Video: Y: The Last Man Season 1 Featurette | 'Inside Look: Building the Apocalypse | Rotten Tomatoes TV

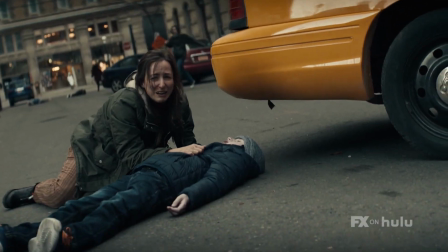I was feeling nothing everywhere. They're gone.
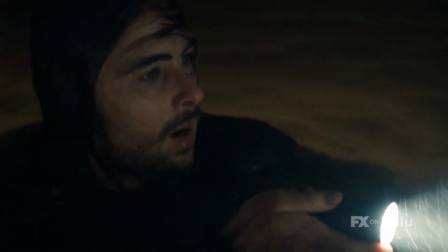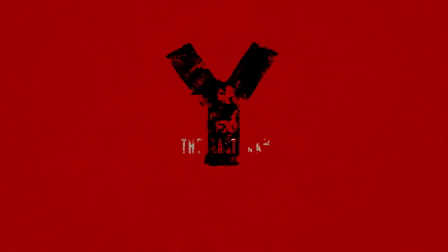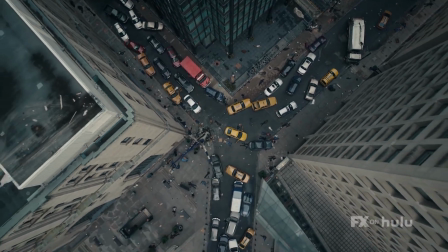The scope of the show, the scale, is so ambitious. A lot of times you show up and the work is kind of done for you.
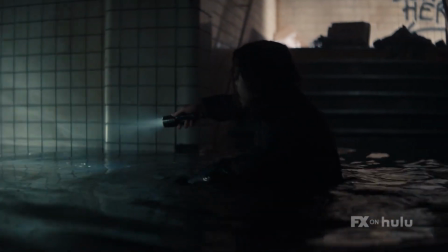They built a whole subway station that we then flooded in this huge water tank at the studio.
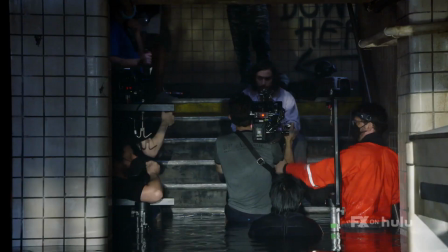We had to make the room 90 degrees so nobody freeze to death. People are in their shorts, in four feet of water.
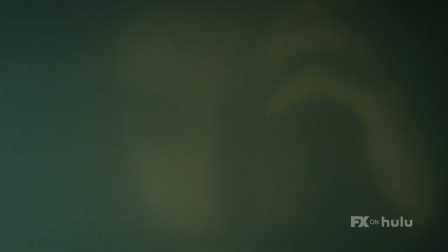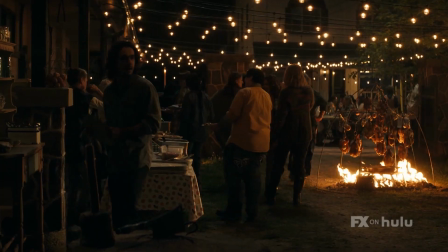Because it's a road show, what's challenging is the sheer number of sets and making sure that they all get the same amount of attention to detail.
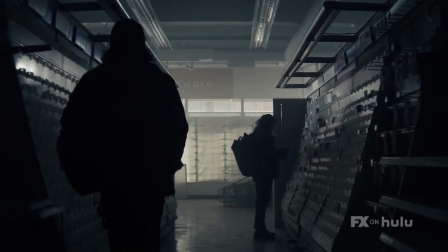And our set deck team have done a really good job with subtleties in there that give you this uncomfortable feeling.
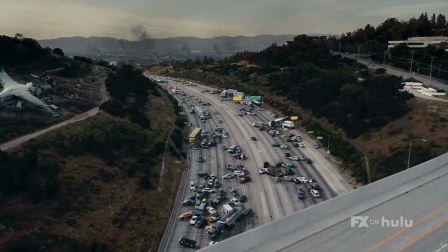But then for a lot of, like, the, you know, establishing shots and some of the bigger scope shots, we've had to come in and kind of adjust some things and just make it look abandoned.
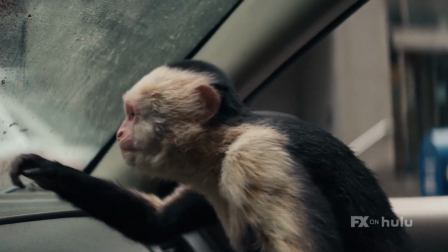So, yeah, the biggest visual effects beast in the show is Ampersand, the CG capuchin monkey that interacts with our main character, Yorick.
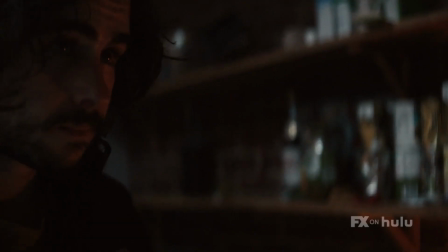The Humane Society, for every episode that animals appear in, needs to sign off that no animals were harmed. And they watched our first episode. They said, but we can't sign off because we weren't there on the days when you shot with the monkey. We were very proud of that.
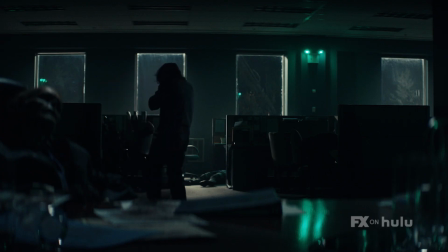I think they created a world that is both desolate and spooky and feels like it's filled with ghosts.
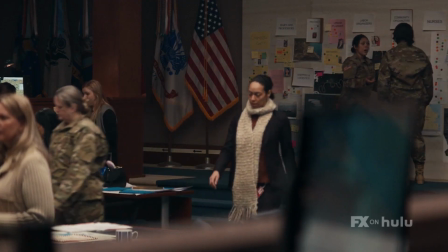And this idea of what happens when you're trapped in a building for too long. For the War Room, conversations are taking place in public spaces, or is running through hallways and coming into the War Room, which is designed as a very open space.
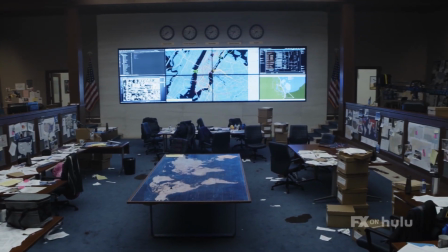And we did that deliberately because we also wanted to play with this idea of the privacy and the fact that there isn't really any in this environment. On a lot of post-apocalyptic films and television, filmmakers tend to shy away from color.
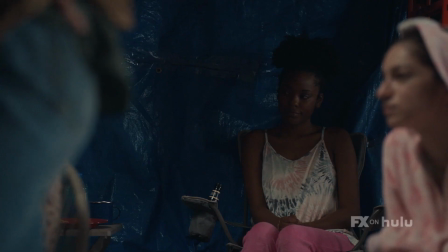And Olga was the first person to introduce, you know, let's not shy away from color, let's just work on the desaturation of colors.
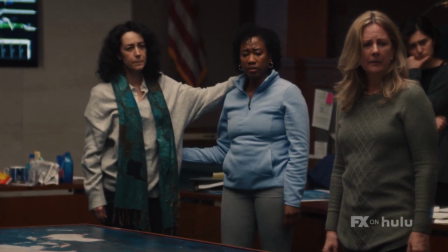It's not as soon as something horrible happens, everything in somebody's closet is like brown and gray. It's about an individual response to one event that sort of sends these ripple effects out.
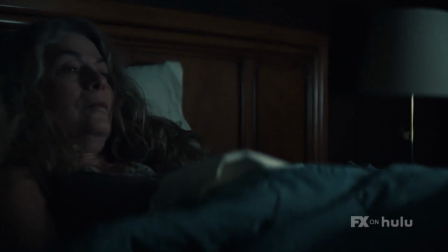You could be the kind of person that's like, I'm gonna put my bathrobe on and draw the curtains.
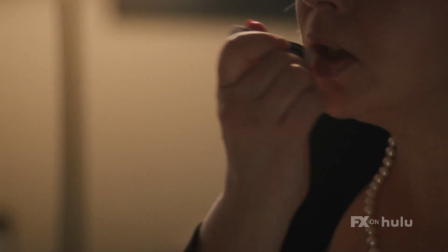And then you could be the kind of person that's like, I need to put on lipstick, and that's what I need to do to survive. I mean, so much of the story is told by costume. Are you still wearing last night's clothes?
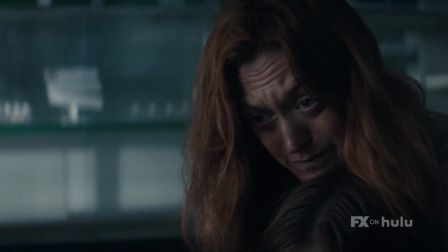Are you filthy from despair? Are you trying a little hard with what you're wearing?
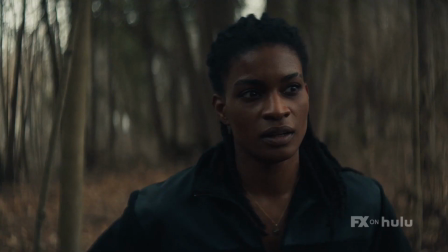Everything tells a story.
Is it just you, or...? I'm with my sister. She's by the river.
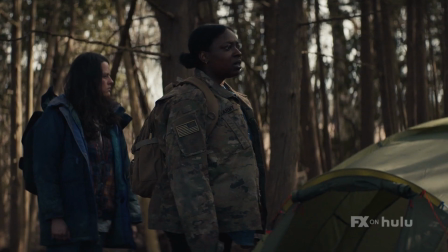Huh. You served? What? Where'd you get the jacket?
Kira Kelly, the other DP, and myself have been working really closely to kind of come up with the visual language of the show.
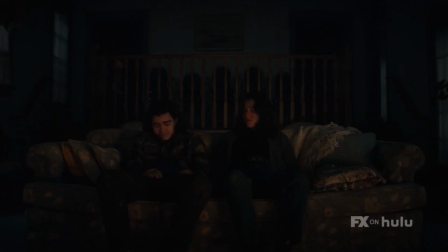You know, from our perspective, one of the big elements is that there's limited amounts of power in the world. It's a challenge, but it's also... It's a wonderful challenge. and windows that might be covered, but you still kind of push a little bit of light from the outside in.
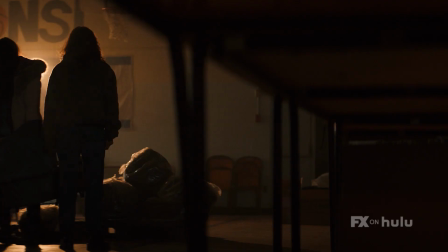We play a lot with like flashlights or lanterns and things like that. I'm really kind of playing with this idea of conserving light.
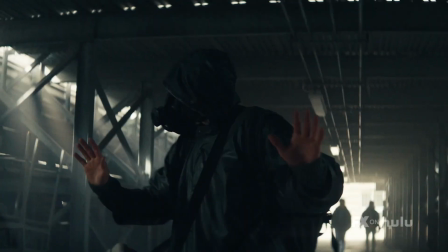There was so many meetings in the beginning about Yorick's mask, about like what kind of reflective shield he would have and what the poncho would look like.
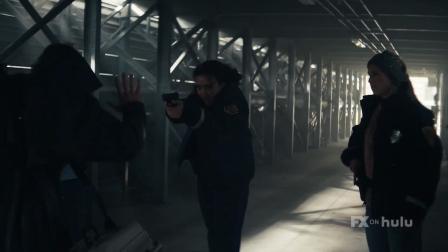Take that thing off. On your knees now, hands above your head.
When you see it all together, it's just like, oh.